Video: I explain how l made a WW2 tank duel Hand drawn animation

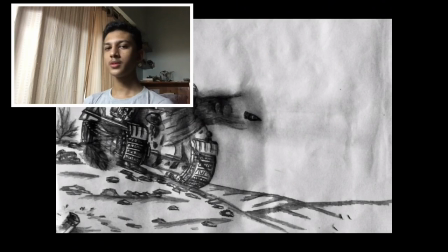8:14 Now not a mistake, but a weird looking aspect here, the muzzle flash.
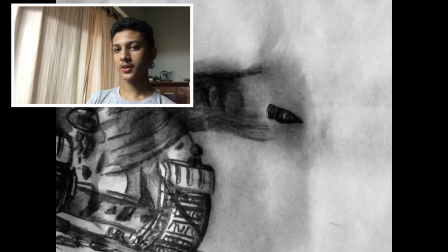8:23 That sucks. That does not look like a muzzle flash. It does not look good.
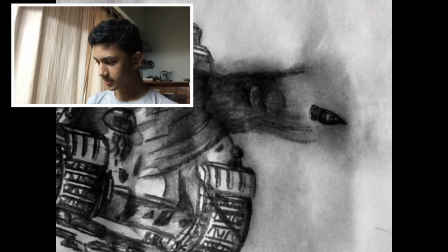8:30 It looks weird and janky.
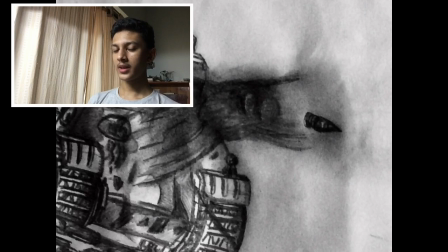8:33 I have seen actual tanks fire in front of me in real life,
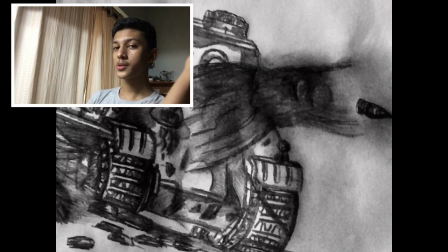8:40 and even with a muzzle brake, and the Panther tank has a muzzle brake right there,
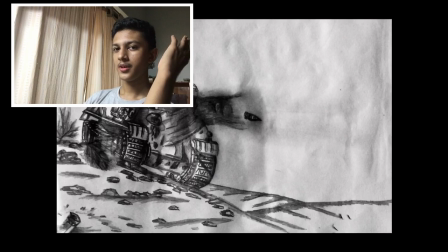8:46 and I've seen tanks fire in real life with muzzle brakes, and I wanted to show that the
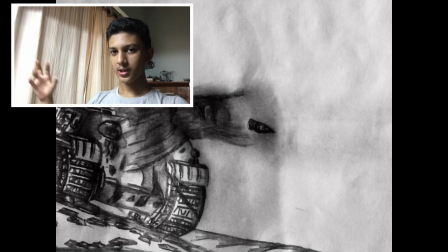8:57 flash of the muzzle is going sideways instead of front, and I wanted to show that.
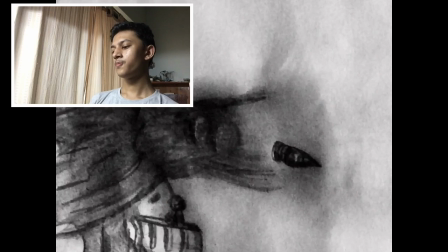9:04 And as I was trying to show that, it didn't look good, as you can see here. I don't like it. It's probably my worst muzzle flash I've ever done, but happens.
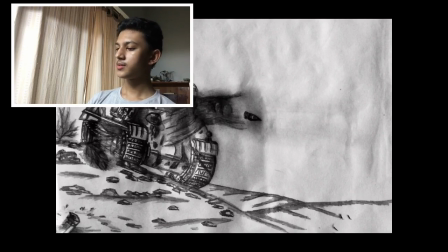9:17 Now we see the round, and the round goes.
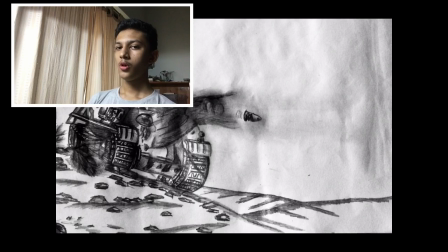9:22 Now what I wanted to do was basically the round to go from here
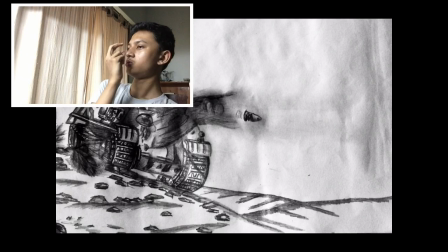9:27 closer to us and shoot up to the tank.
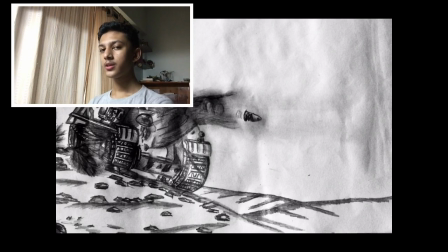9:32 I think I achieved that. Now the hard part was this is on a 2D paper, and I'm trying to have the camera angle go from here to here on a 2D plane.
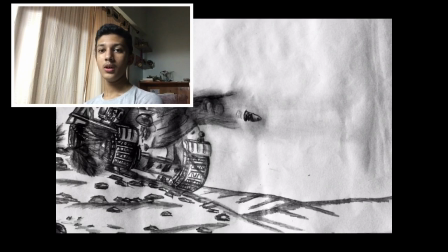9:47 So what I'm gonna have to do is turn something that I want to be 3D into 2D. which was hard, but I think I accomplished it. And as you can see,
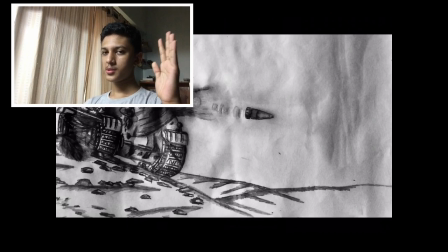10:04 the what I did was, this is the same picture, and the round, I'm just changing the size of the size, and how further the round goes.
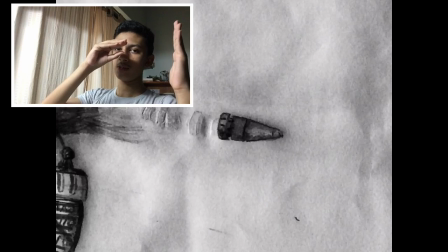10:14 So every shot I'm doing this. So first shot it's this. Next shot I'm moving the angle here. So I'm cutting a bit of the picture here, and I'm increasing the size.
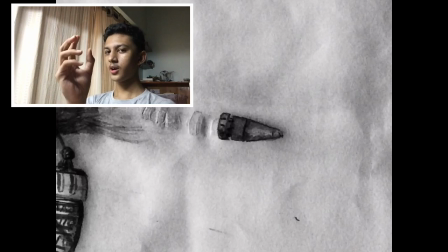10:27 Next this, next this. So it feels like the round is getting closer to us, and the tank is getting further away from us.
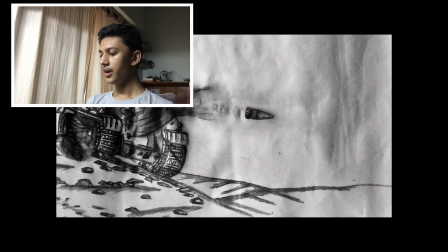10:36 That's what I tried to make. The round becomes bigger and bigger and bigger. You can see the details now of the round. AP armor penetrating round, or maybe a Chi, who knows?
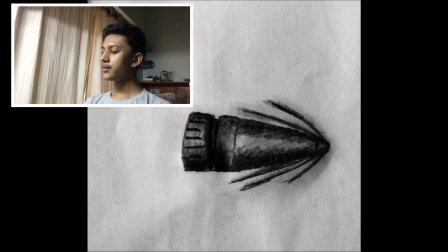10:50 Who knows where he's firing? And as the round goes supersonic, supersonic at 300 meters per second, or 400, I don't know the exact details, or don't remember the exact details. The round keeps on going, and now the round turns fatter,
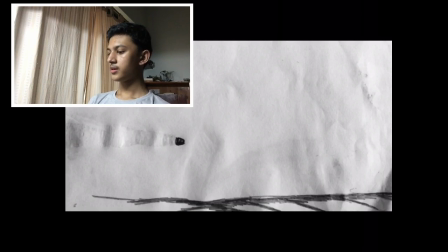11:09 smaller, and fatter, and now you can see the T-34, and you can clearly see the T-34, and also just the round just moving. So not a lot of hard details to make here. I will point out something though.
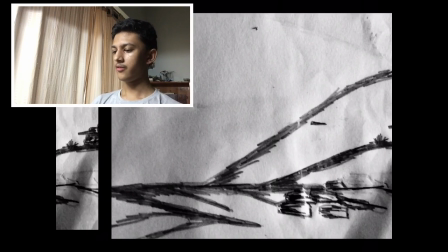11:29 The whole place, the whole background that I've made here is actually there in real life.
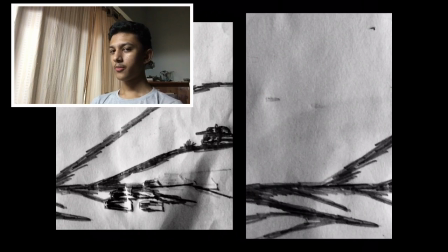11:36 I have taken a concept from a place in real life during 1944, I think, or 1945. The place may be changed now, but this is somewhere, I think, in Germany,
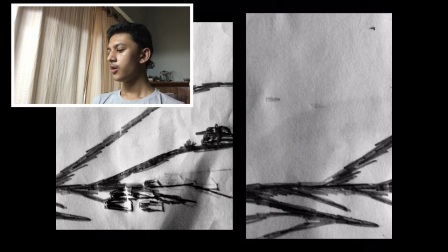11:54 or on the border of Germany, close to Russia or Poland, or some place like that in 1945. Uh, map now, the maps now are changed, but I think that's what I was that. So this place might actually be there in real life.